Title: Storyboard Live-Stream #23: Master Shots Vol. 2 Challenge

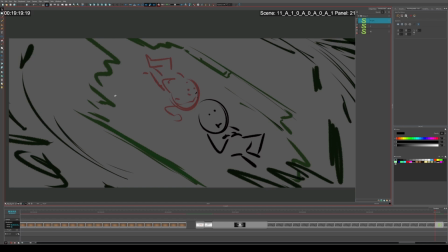(29:28)
And then probably gonna ask something like,
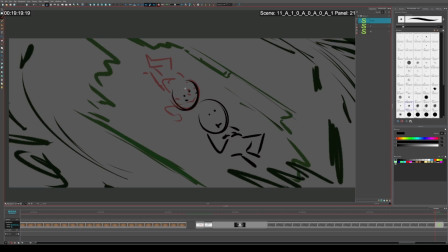maybe they don't ask anything. Or maybe they're thinking about asking something, but they're contemplating it too much.
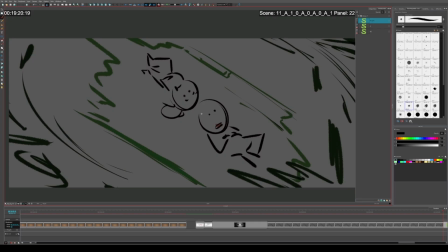(29:53)
Maybe he's gonna say something like, you've been quiet for 2 seconds too long.
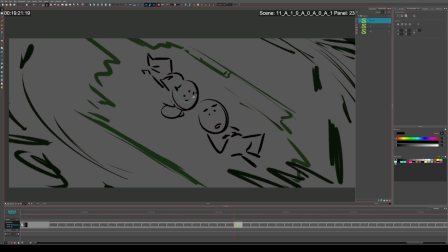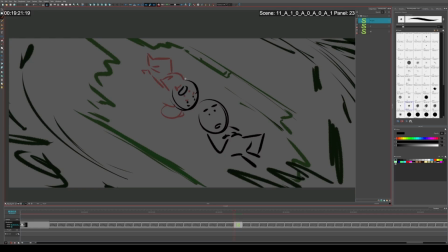(30:06)
And then she's like something like, she's like, you know, I've been thinking. Maybe somehow this destroyed wreckage of the spaceship that they're visiting is somehow relevant to their spaceship,
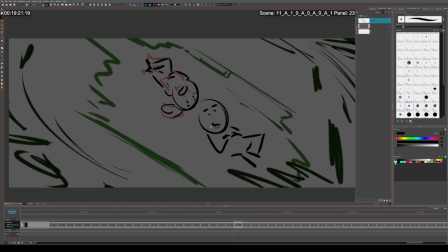(30:30)
Or maybe their spaceship is going to suffer the same fate or something like that. And so maybe she's going to start asking questions about that. She's like, you know, she's like, what's to say that our spaceship isn't going to go through the same thing?
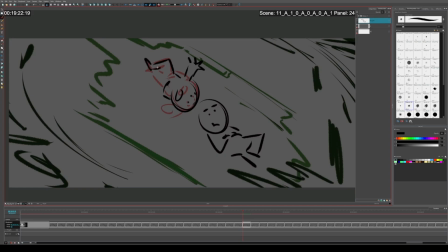Something like that. Or she might be, well, it's cool that they're visiting this archaic destroyed spaceship that might be floating around here for
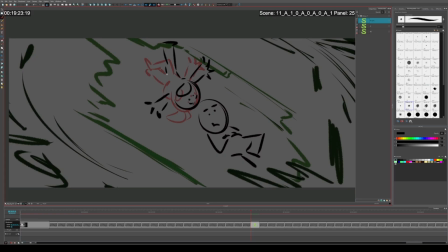(31:08)
thousands of years or something like that. Maybe this is starting an existential crisis for her.
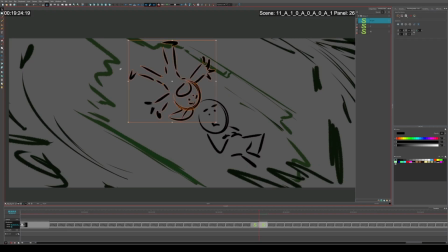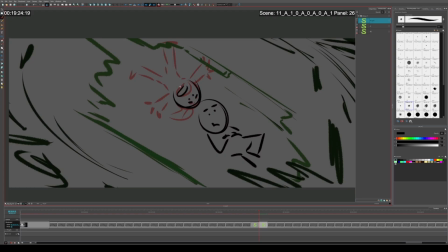Or something like that. And since they're in space, her legs can float around, which will be better for fun acting.
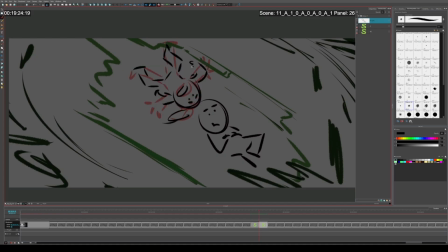Maybe she's gonna make like an explosion effect with her hands. She like claps her hands together.
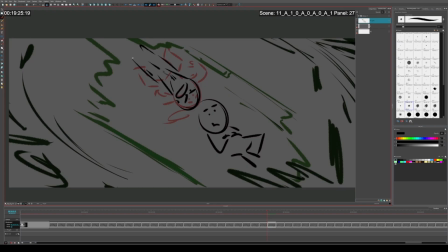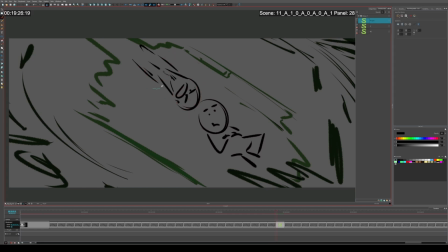(32:01)
And
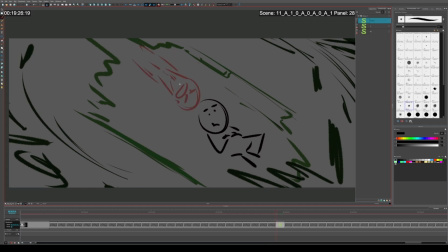then bursts her hands out for like dramatic effect. And it's like kablooey. Everything's gone.
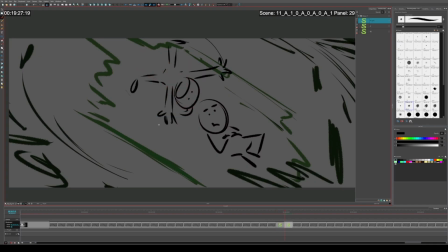Yeah, she's having her, I don't know.
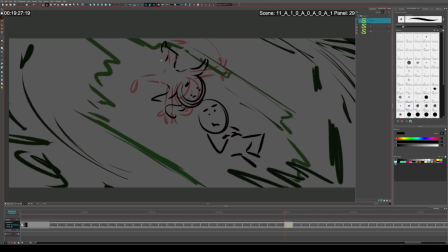I really hope she's not getting too much bigger in size. Sometimes it's hard to track character proportions when they're getting smaller or bigger.
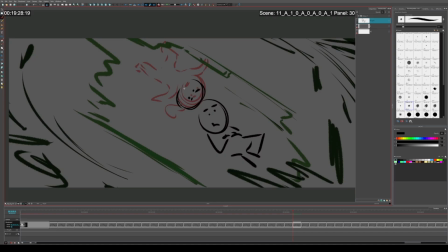So she should like maybe curl up into a ball a little bit. She's kind of floating.
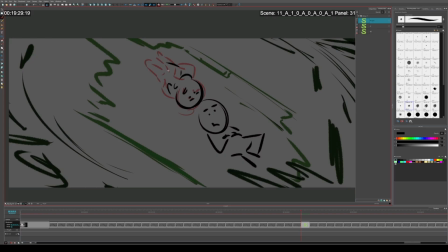(33:12)
Because, you know, she's kind of curling up because she's getting a little nervous. And she's maybe, I don't know, 6 years old or something like that.
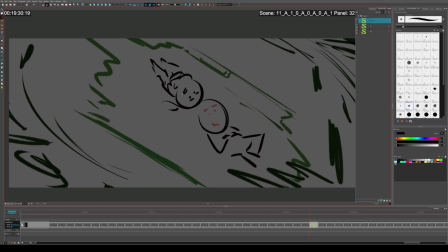(33:28)
And he ponders this.